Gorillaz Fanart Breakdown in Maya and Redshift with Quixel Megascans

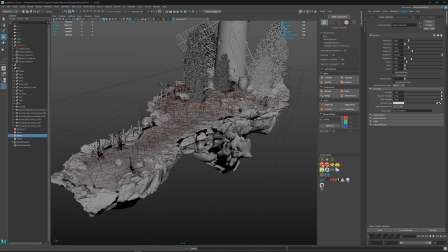The cool thing about that is I can go here and say, yeah, rotate it a bit more this way or rotate it here. I want to offset on the Z-axis. Now it's drift away, or on the Y-axis.
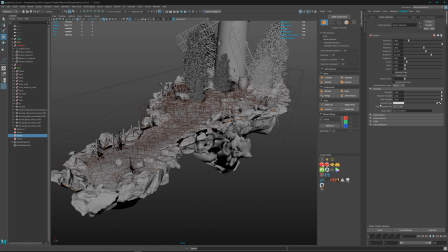You can animate this as well. That's a cool little thing. You can do a lot of cool stuff here. So this was my way to go for this random placing rock
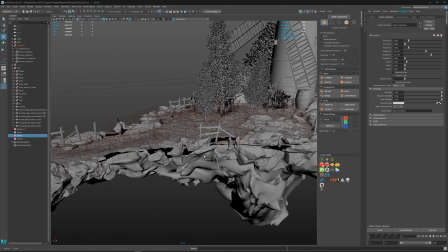formations around the edges. I was too lazy to place it by hand, so I thought I will have it a bit more procedural,
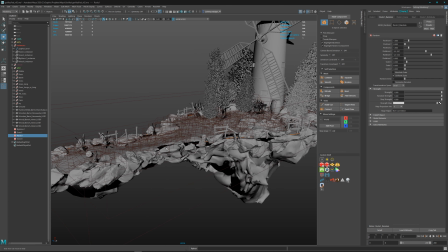or a bit smarter if you want to call it this way. Yeah, the grass is made exactly the same.
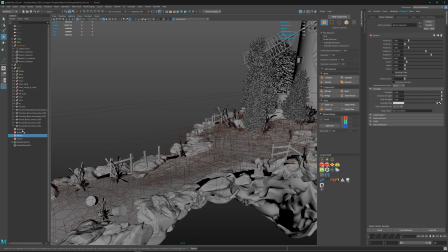For this base grass here, I use it which mode I use it at Placer. I painted it.
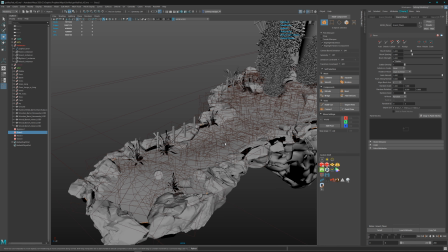You can also use the mesh, the ground mesh, or yeah, mesh scattering method.
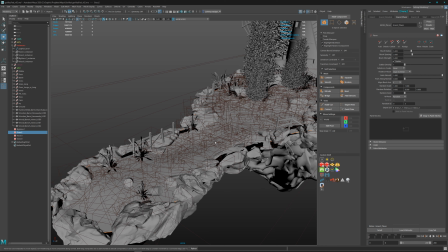You pipe in the mesh and say, hey, scatter stuff on it. Do a bit of randomness, and you have it.
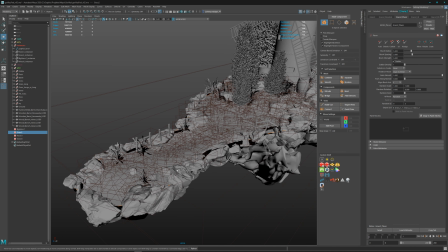As a general tip, if you are doing some stuff or some environments with grass fields, just add base grass with a bit of variation on the asset. So let's call 3 assets or 5, whatever.
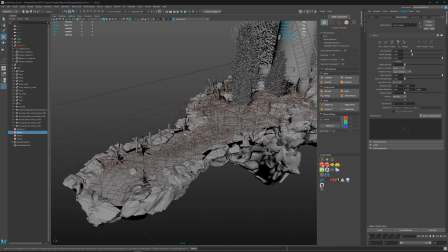Scatter it as a ground, and on top of this, scatter with a second
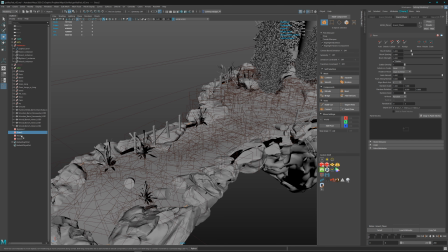scatter rig, scatter setup, whatever.
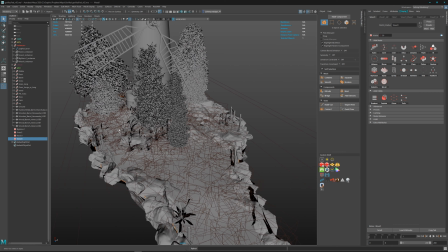Scatter different grass types on different spots.
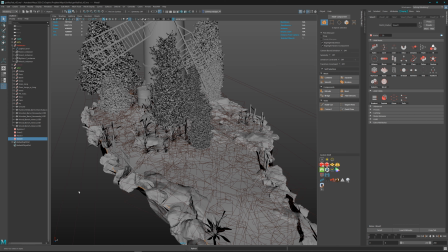This way you can break up the generic looking or the generated looking feeling, because if you're looking into the nature, you can see there are not growing the same plants everywhere.
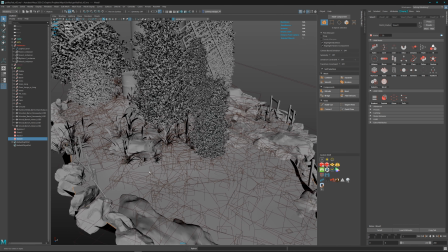So there are spots where grow just these plants or more of these plants.
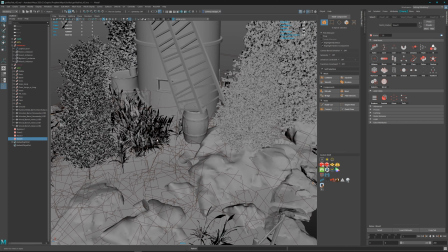Here, as you can see in front of my windmill, I added some higher grass,
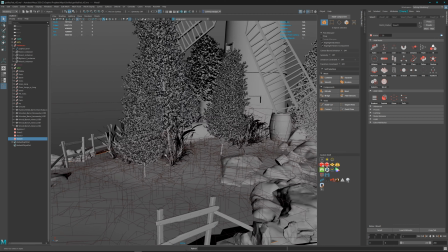or here under the trees, or here in this spot as well.
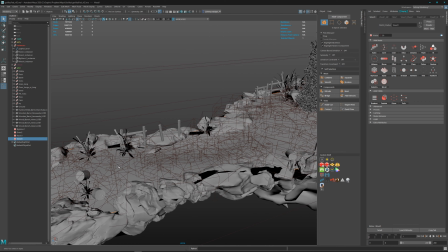So just break up a bit the pattern for a bit more of the realism.
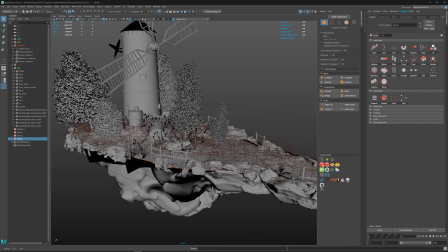Yeah, nothing magic, just open your eyes,
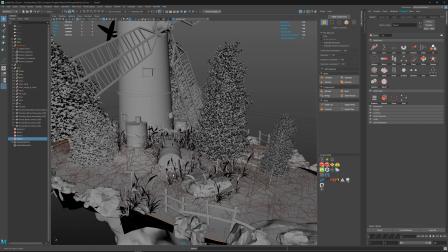have a look on the reality, what the reality is doing, that it looks real.
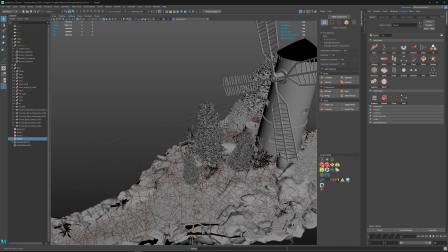Yeah. I also placed a few ones here by hand.
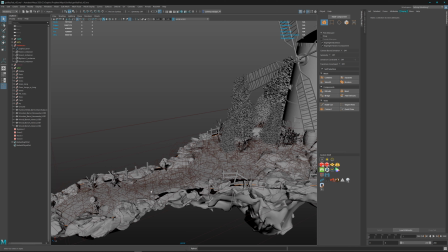I think, yeah, by hand, just to break also up a bit the generic looking scatter feeling.
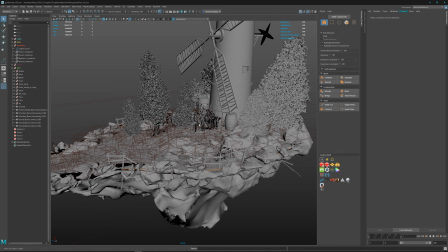Because yeah, it's placed by 0 and 1s here in the code, and you have to break up this generic looking, computer generated looking stuff by imperfections and some randomness.
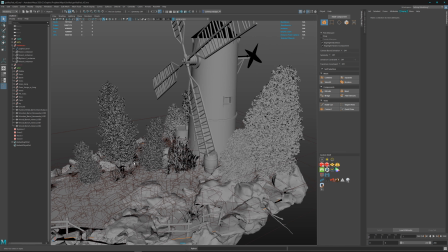That's what I tried to say here. Yeah, here I have some trees.
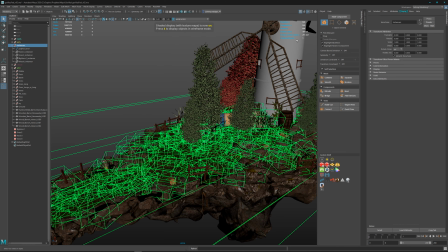Let's enable here the texture mode. We don't need the instances here. Let's hide it.
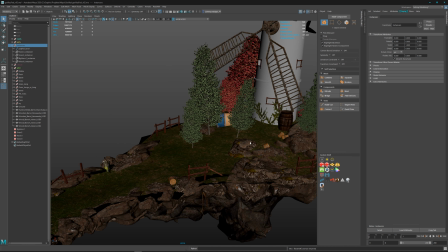It's a bit easier for you to see. Yeah, we can also hide this one here.
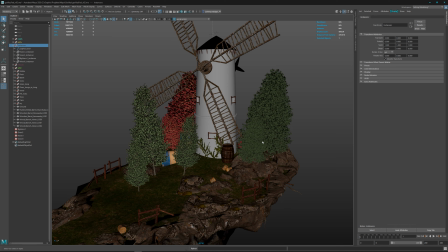Here you can see the trees are a bit in a different angle.
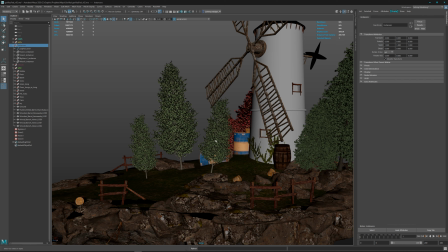I did this because I tried to achieve a bit of a cartoony feeling or stylized feeling. In nature, the trees will grow up straight to the sun. Okay, maybe so if the ground erodes a bit or something happens to the ground,
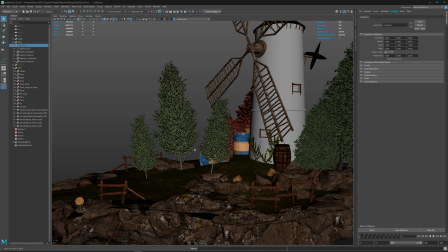they will stick a bit out of their normal growing angle, but on top they will grow again to the sun.
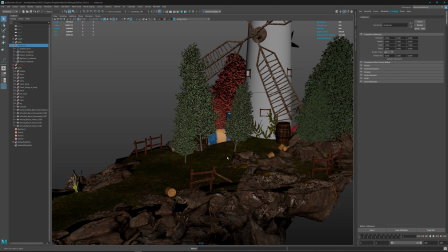But to have a bit this cartoony looking feeling, I tried to bring in some unevenness.